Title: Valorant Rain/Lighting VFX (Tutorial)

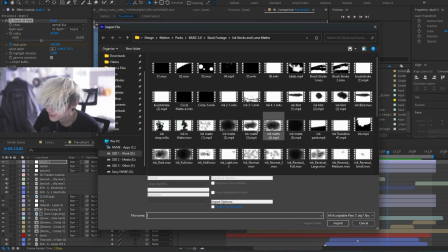So if you don't know what a custom iris is, it's basically custom bokeh. I'll show you right here.
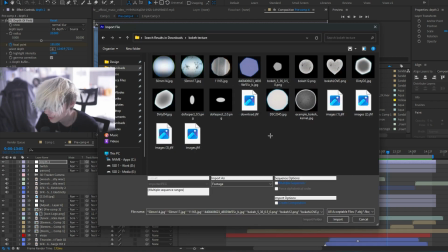If you guys want this pack, I found it somewhere for free, so I can link it in the description if you want. You can use custom bokeh, you can find other ones as well. Again, I did have one, but I think I accidentally deleted it.
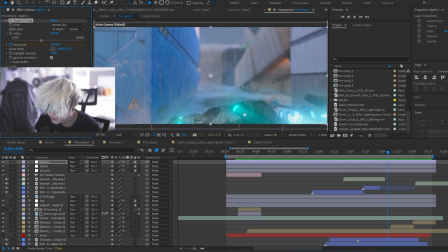And also highlight selection, turn this on just so you can see that bokeh much better. So that's depth of field. Fog, obviously small things. Twitch for the shakes, pan and crop again for the shakes and zoom ins.
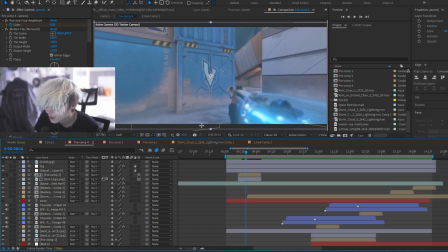Just smaller things. Some people wanted to know how I did this logo. It's very simple, just 3D track it, put it in,
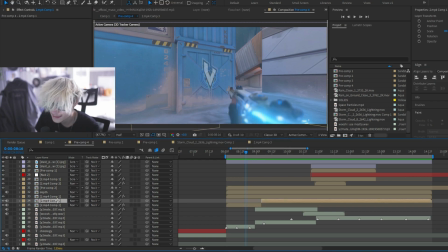and I use roughen edges to sort of blend it in better, and also levels, and put it on screen and some other stuff.
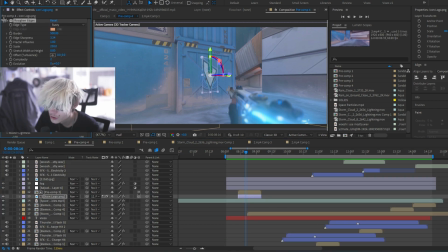Yeah, so it's right here. So I use roughen edges on rusty. I turned up the border to 500. I use hue and saturation to desaturate a little bit because my logo is very colorful, and I use levels to sort of match it more to the background.
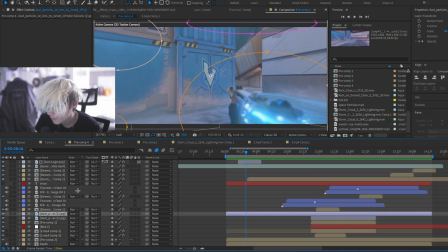Very simple stuff. And yeah, one more thing that I did use is dust overlay. So I literally got it off Google. It's just a dust overlay, and I animated it or whenever there's lightning for it to show up, sort of like the light.
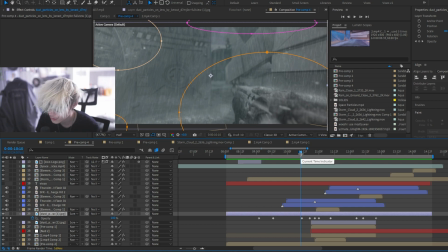If you've ever had a dirty lens before, you'll know that when there's light, you can see the dust on the sensor a lot more.
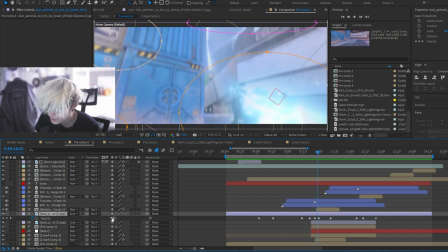So I just sort of selected random spots. Whenever there's lightning, I animated it to show up more, and then when there's really dark, completely turned it off. And yeah, that should be it. I added a lot of sound effects, like I mentioned, rain, thunder.
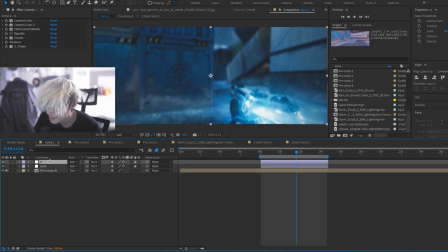They're important stuff to get you immersed. And yeah, I already mentioned the color correction at the end, all this stuff.
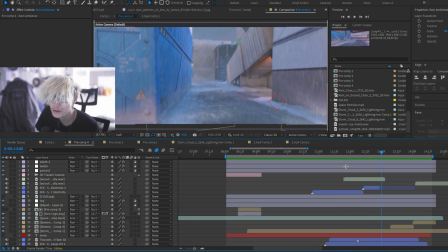And yeah, that should be it. So let me know if you have any questions. Let me know if maybe I forgot to mention something or you want to see anything else. And yeah, should be everything. So peace out.